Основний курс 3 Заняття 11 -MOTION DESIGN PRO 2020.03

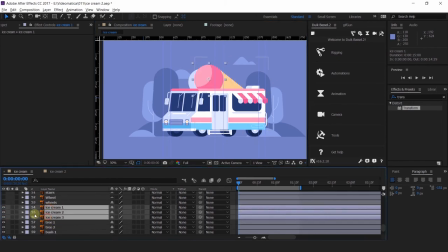Но, кроме того, у меня же еще здесь есть как бы мороженка, про которую я совершенно забыла.
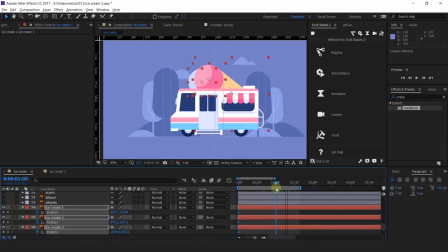Мы его тоже сделаем с помощью позиции. Так было так.
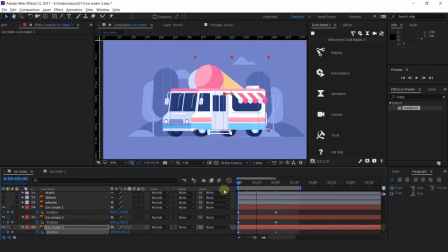А стало как-нибудь вот так. Плюс еще задний шарик тоже должен уйти у нас назад, чтобы не стоял на месте. Вот, давайте на задний план его.
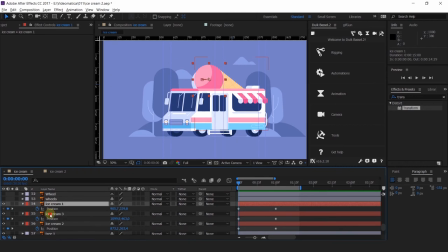Даже вот так привяжу просто.
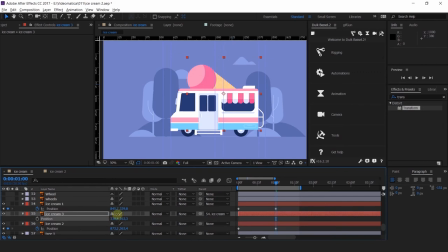На самом деле можно заанимировать еще дополнительно, скажем так, длину у нашего конуса. Вот, прям для большей, скажем так, наглядности.
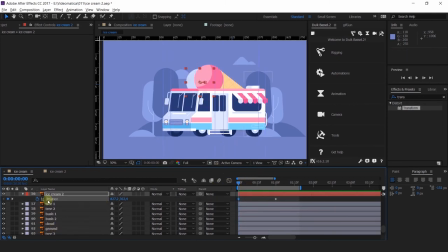Ну, в принципе, даже сейчас выглядит достаточно неплохо. Давайте насчет деревьев. Деревья на заднем плане, поэтому они практически не будут шевелиться, да, эффект параллакса такой, что то, что у нас на переднем плане, у нас движется и активно сокращается.
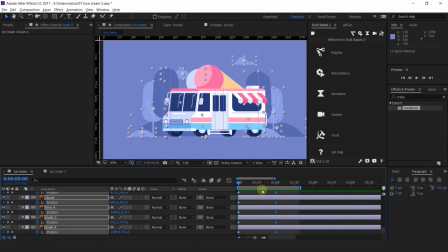Все, что на более заднем плане, у нас уже не так активно идут всякие перспективные сокращения, в принципе, любое движение, поэтому нам нужно эту разницу, естественно, показать. Давайте просто...
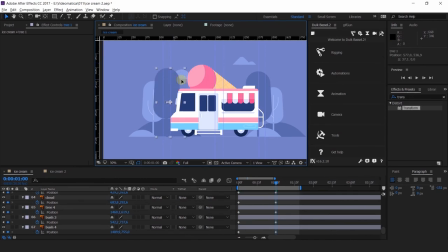Подвинем эту
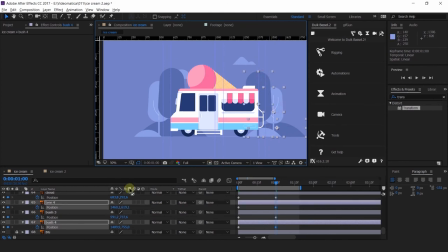часть. И эту тоже. Так, этот куст. Вот же он. Да, на самом деле можно еще меньше. Вот совсем немножко. Потому что все-таки это задний план.
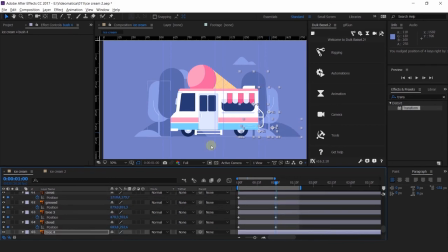Он, ну, явно видно, что он далеко, поэтому... На него так много внимания нельзя уделять ни к чему.
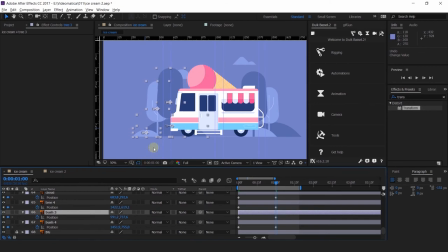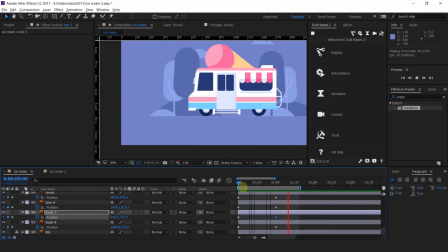Можно сделать небольшую разницу.
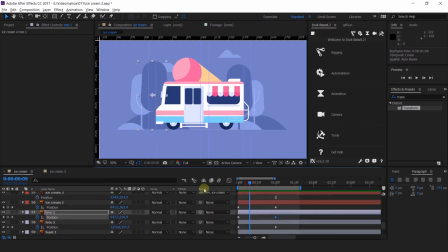Давайте, кстати, на задний план.
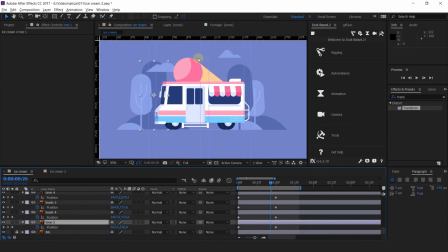Да, вот так. И эти деревья у нас будут двигаться, скажем так, поактивнее. То же самое и куст, потому что он все-таки на переднем плане.
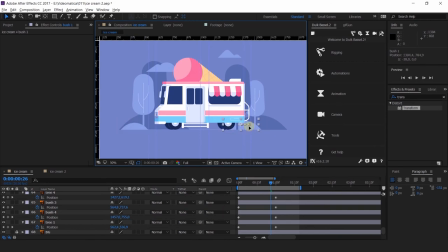Так, немножко промазала я с ключевыми кадрами. Обязательно проверять, чтобы не было таких интервалов, да. То есть у нас, по сути, всего два кадра.